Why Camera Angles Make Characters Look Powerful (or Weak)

We covered the high and low angles. Let's talk about another angle. It's called the Dutch angle, and you've probably seen it a dozen times.
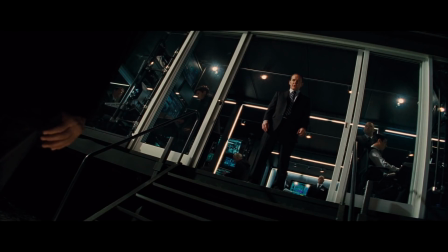[4:16]
The term Dutch angle is derived from Deutsch, the German word for German, not Dutch, which refers to things from the Netherlands.
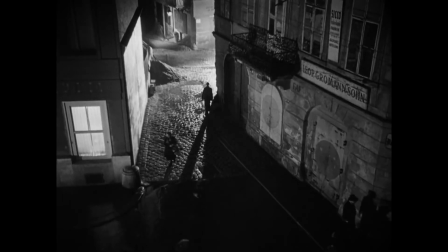[4:24]
It's also known as the German angle because of its origin in German expressionist cinema of the early 20th century.
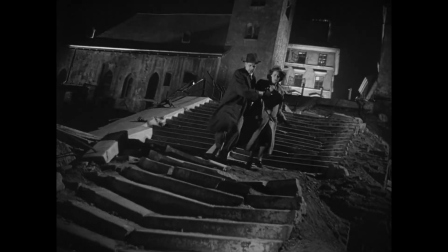[4:31]
The style was notably used by German filmmakers who were experimenting with the visual
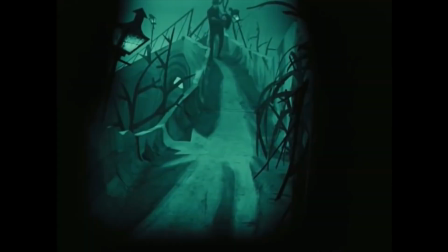[4:36]
language of film to evoke emotional reactions and represent psychological states.
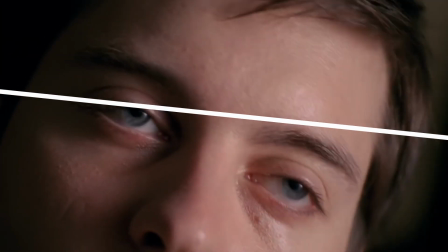[4:41]
This angle is achieved by tilting the camera to one side, creating a frame that's not level.
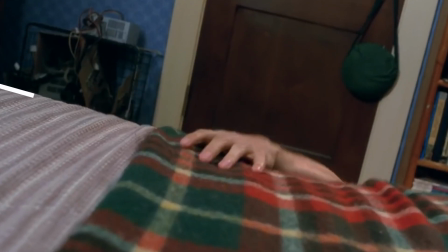[4:46]
The resulting shot can make the scene appear skewed or off balance, and is often used to convey disorientation, tension,
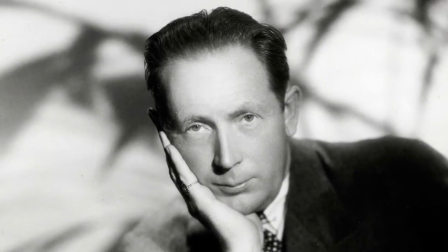[4:54]
or a sense of unease. The technique was brought to Hollywood in the 1920s by filmmakers like F.W.
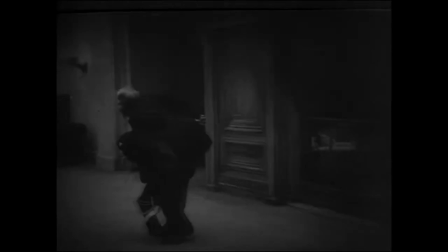[5:01]
Monroe, who directed Nosferatu and later Sunrise. As these and other German directors began working in the American film industry,
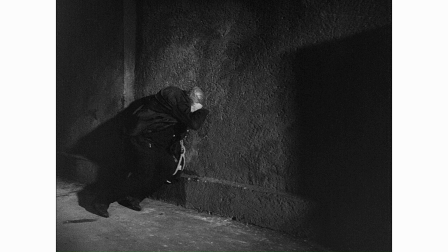[5:09]
they brought with them distinctive techniques from the German Expressionist movement, including the use of the Dutch angle. What about over-the-shoulder shots? A very common angle that you see in almost every TV show and film. Could directors be using over-the-shoulder shots to subconsciously communicate something to us, the audience?
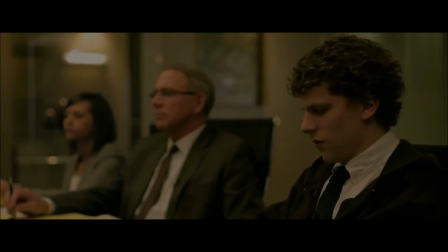[5:28]
Let's take a look at that.
It wasn't. What was Sean Parker's ownership share diluted down to?
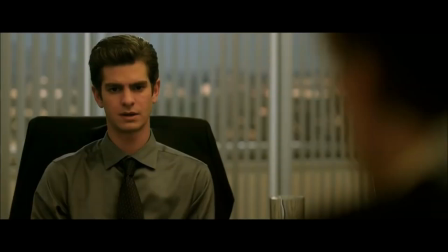[5:36] It wasn't. What was Peter Thiel's ownership share diluted down to? It wasn't.
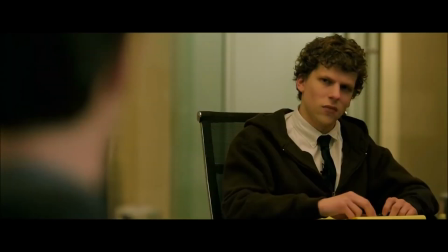[5:41] And what was your ownership share diluted down to? 0.03%.
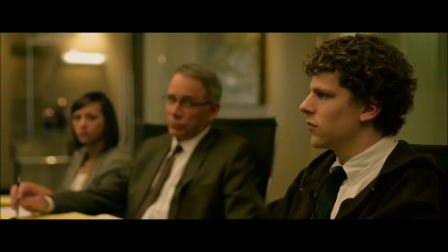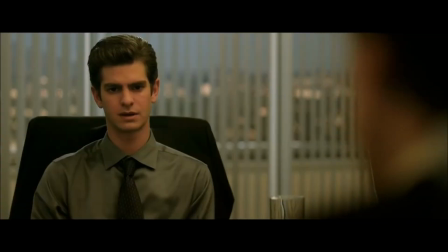[5:54]
In David Fincher's The Social Network, an over-the-shoulder shot is used during the deposition scenes, specifically when Eduardo confronts Mark about his diluted shares. This OTS frames Eduardo from behind Mark, focusing on Eduardo's expression of betrayal and anger. The choice of this angle places you and I, the audience, in Mark's position, and not just as a passive observer, but as an active participant in this confrontation.
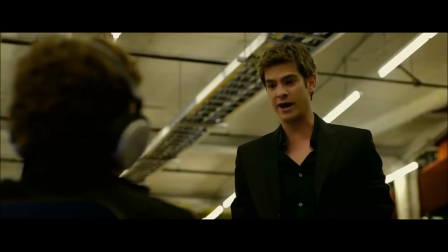[6:23]
This creates a more intimate and intense viewing experience, highlighting the personal rift between the characters and allowing the audience to
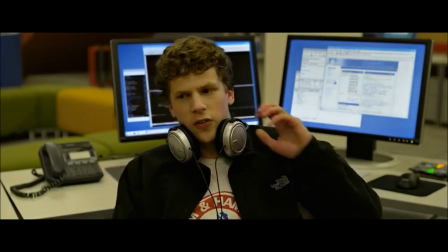[6:31]
feel the impact of Eduardo's words as if they were directed at them.
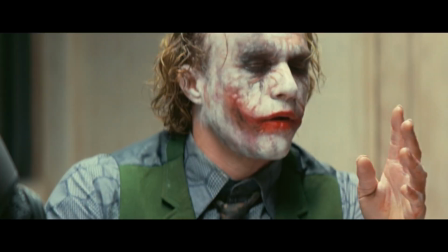[6:36]
Let's go back to The Dark Knight. The OTS shot is used effectively to portray power dynamics,
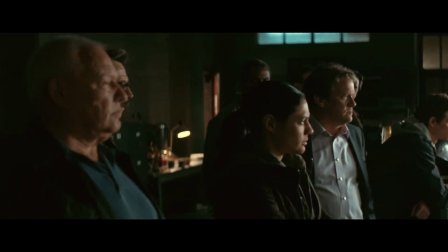[6:44]
particularly in the scene where Batman interrogates the Joker.
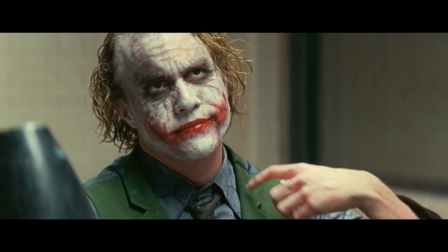[6:48]
The camera angle initially looks over the Joker's shoulder at Batman and depicts the Joker as
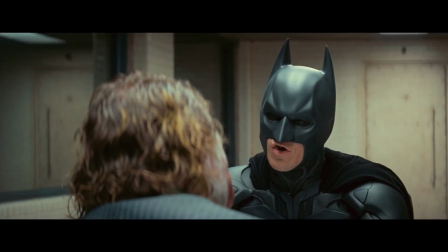[6:54]
unpredictable and controlling the conversation despite being the one restrained.
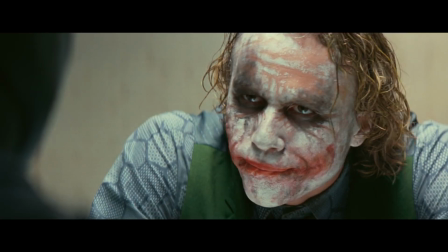[6:59]
As the balance of power shifts, the camera moves to look over Batman's shoulder,
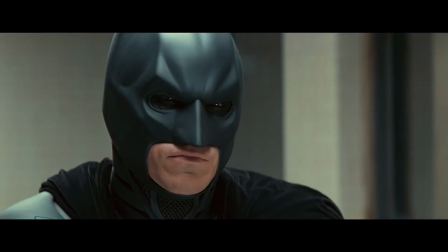[7:04]
showcasing the increasing intensity and physicality of Batman as he seeks to gain dominance in this conversation. This subtle change of camera positions reflects the changing dynamics of power and control in the scene.
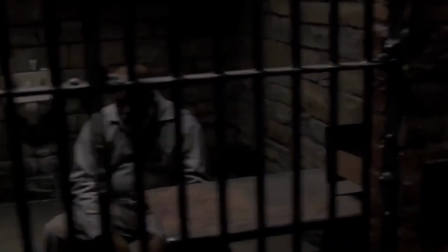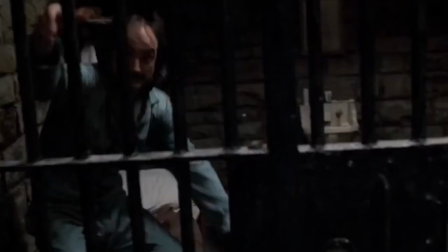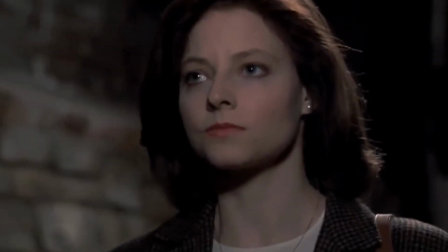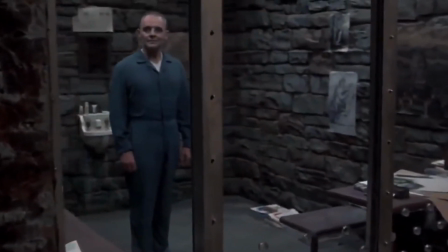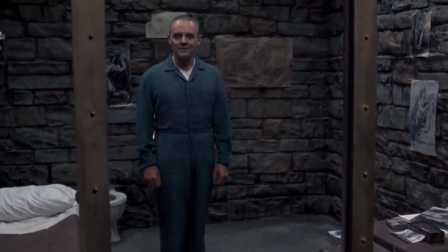[7:43]
Jonathan Demme's Silence of the Lambs employs the OTS shot to create
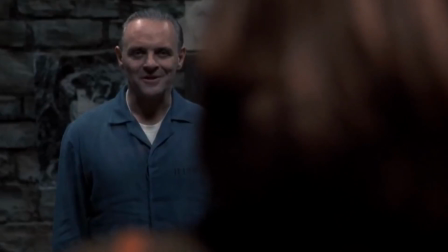[7:48]
empathy and tension between Clarice Starling and Hannibal Lecter. When Clarice first visits Hannibal, the OTS shots are tight,
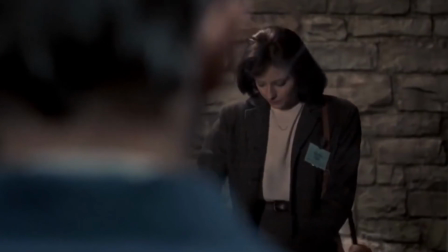[7:57]
with the back of Lecter's head occupying a significant portion of the frame as we see Clarice's face.
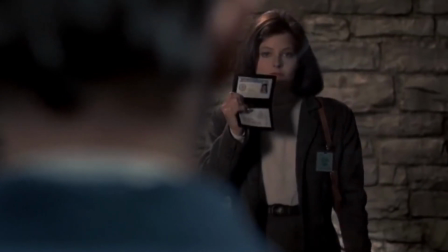[8:04]
This shot choice forces the audience to lean into Clarice's discomfort and vulnerability.